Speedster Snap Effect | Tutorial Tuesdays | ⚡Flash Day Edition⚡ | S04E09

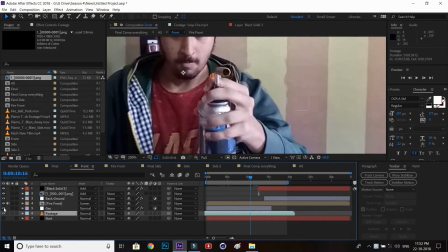So let's see now. There are some more how to create this gas effect.
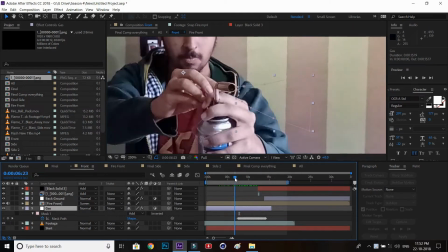So there's just a adjustment layer above the original video.
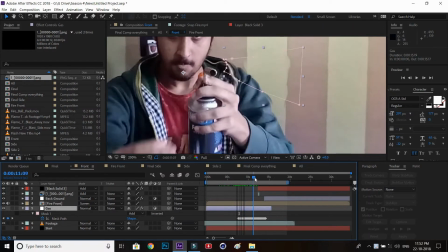I masked out a random shape of a gas coming out,
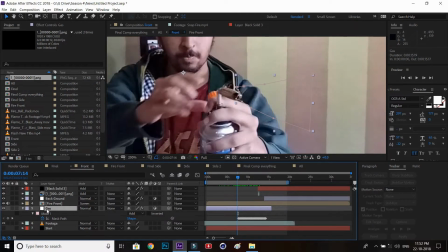or a triangle, you can say a horizontal triangle, which has the turbulent displacement effect with a stopwatch on both of the amount and turbulence.
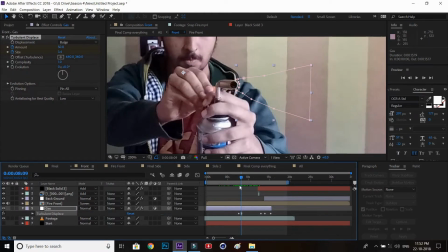And then when we go some further frames, it is increased, and then from more further frames it is increased very high.
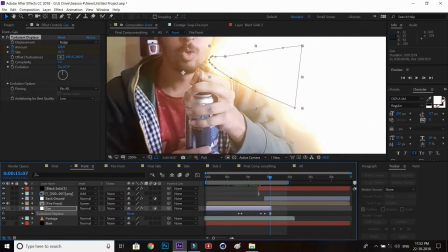So you have to play with these settings according to your shot.
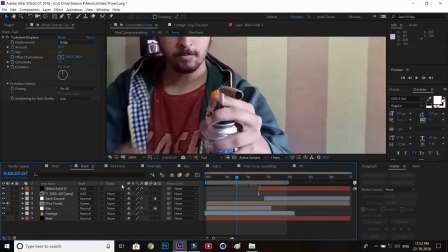I didn't want it to be really harsh, I wanted it a subtle effect.
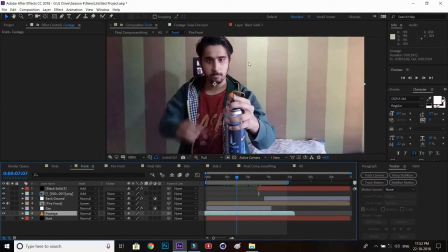You can barely notice it, but it helps to sell the effect more.
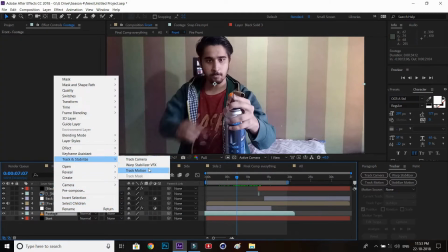So that's how you do it. You can also decrease the opacity, you can also feather the mask, and it will help you guys.
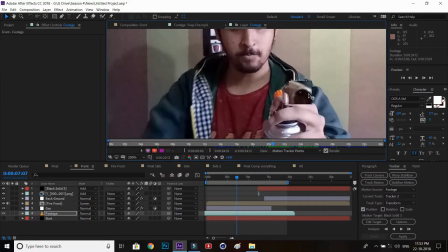So then I could have just made the mask and tracked it,
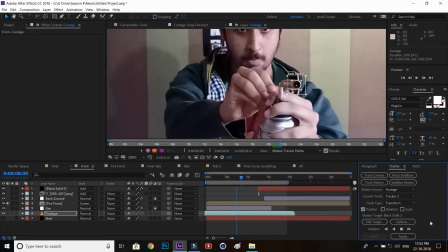but I masked it because it was actually coming in the way of the finger and all of those.
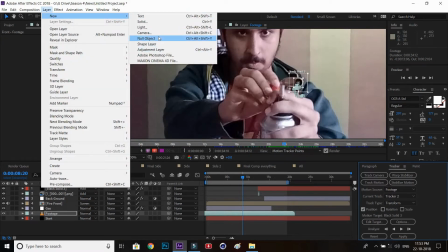So right now I'm tracking the
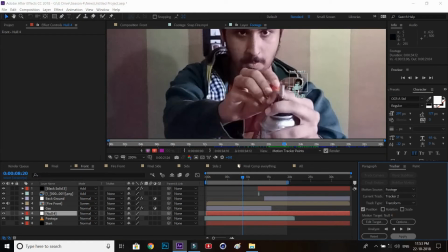blowtorch mouth where the fire is going to come, and then I will be putting the data on the null,
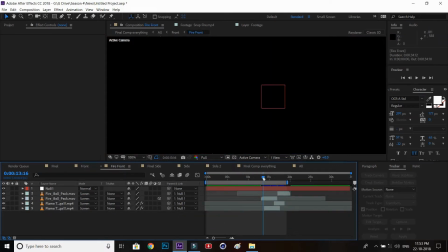and we have the tracking data where we are going to put the fire assets on and then apply them to the null.
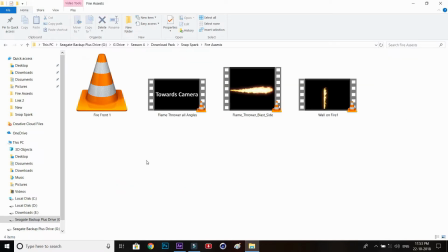The fire assets are in the download link description.
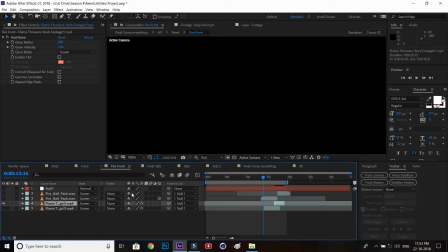So there are actually mainly there are only 2 to 3 fire assets being used. Like the first one is just the small amber coming out.
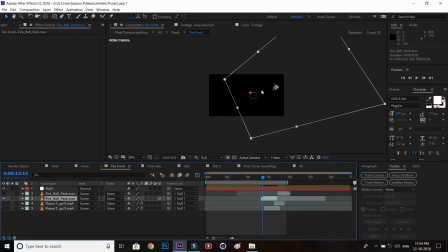It's actually a shooting meteorite, something like that, but the fire asset is completely working well. As you can see, like the starting part coming with the particles and everything, but then to back it up and to make it much better,
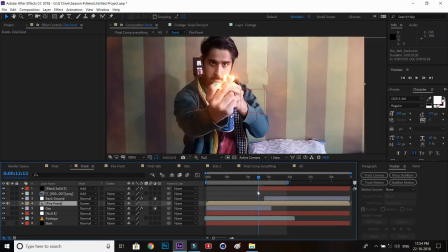I have just put on the bigger flamethrower assets.
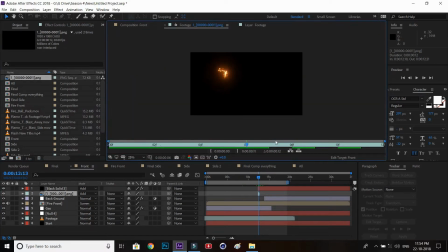So as you can see in the show, like there's this spark,
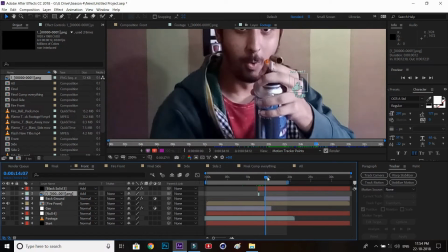and then a little bit later the fire starts. So that's why there's the spark, and then the little bit later the fire will start in our effect also.
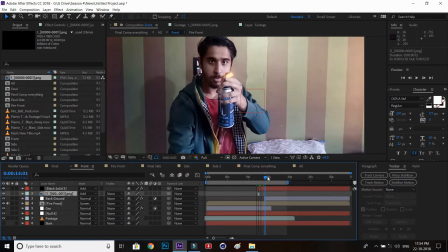It's completely on you guys, you are working with it, so you can change it now.
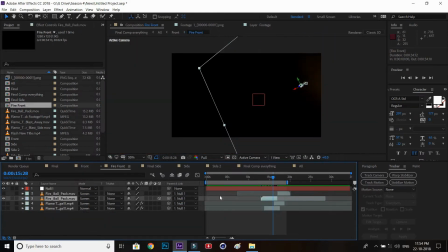As you can see, there's also the background lit up with orange curve.
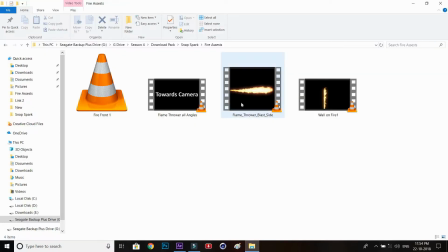That was just adjustment and exposure animation. You can do this on your own with experimenting with your shot.
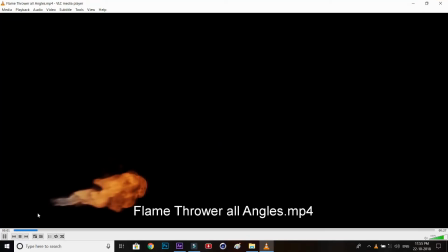It was indoor, but if you are outside, those will not work.
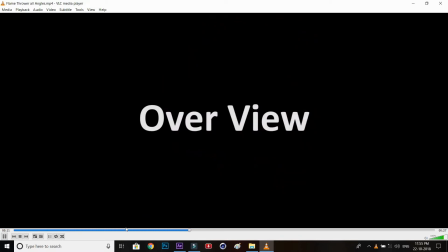Now the asset contains different angles.
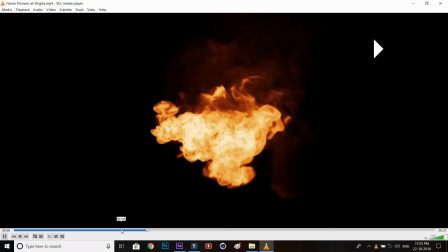If you are shooting your video from different angles and you want the flamethrower to come on that angle,
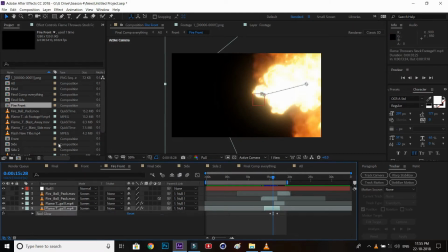I just added some real glow to make it more glow, as it was looking like plain in my shot, so I wanted it to little bit glow,
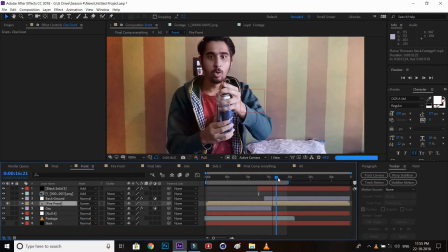which totally affects the shot and makes it much better. So as you can see at the end, the blowtorch is the face is towards the camera,
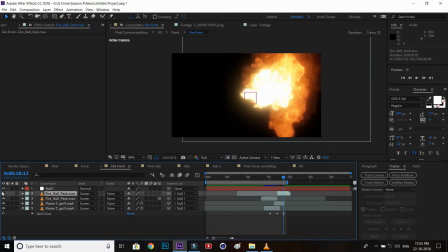so if the flame was on the side, it wouldn't have make sense.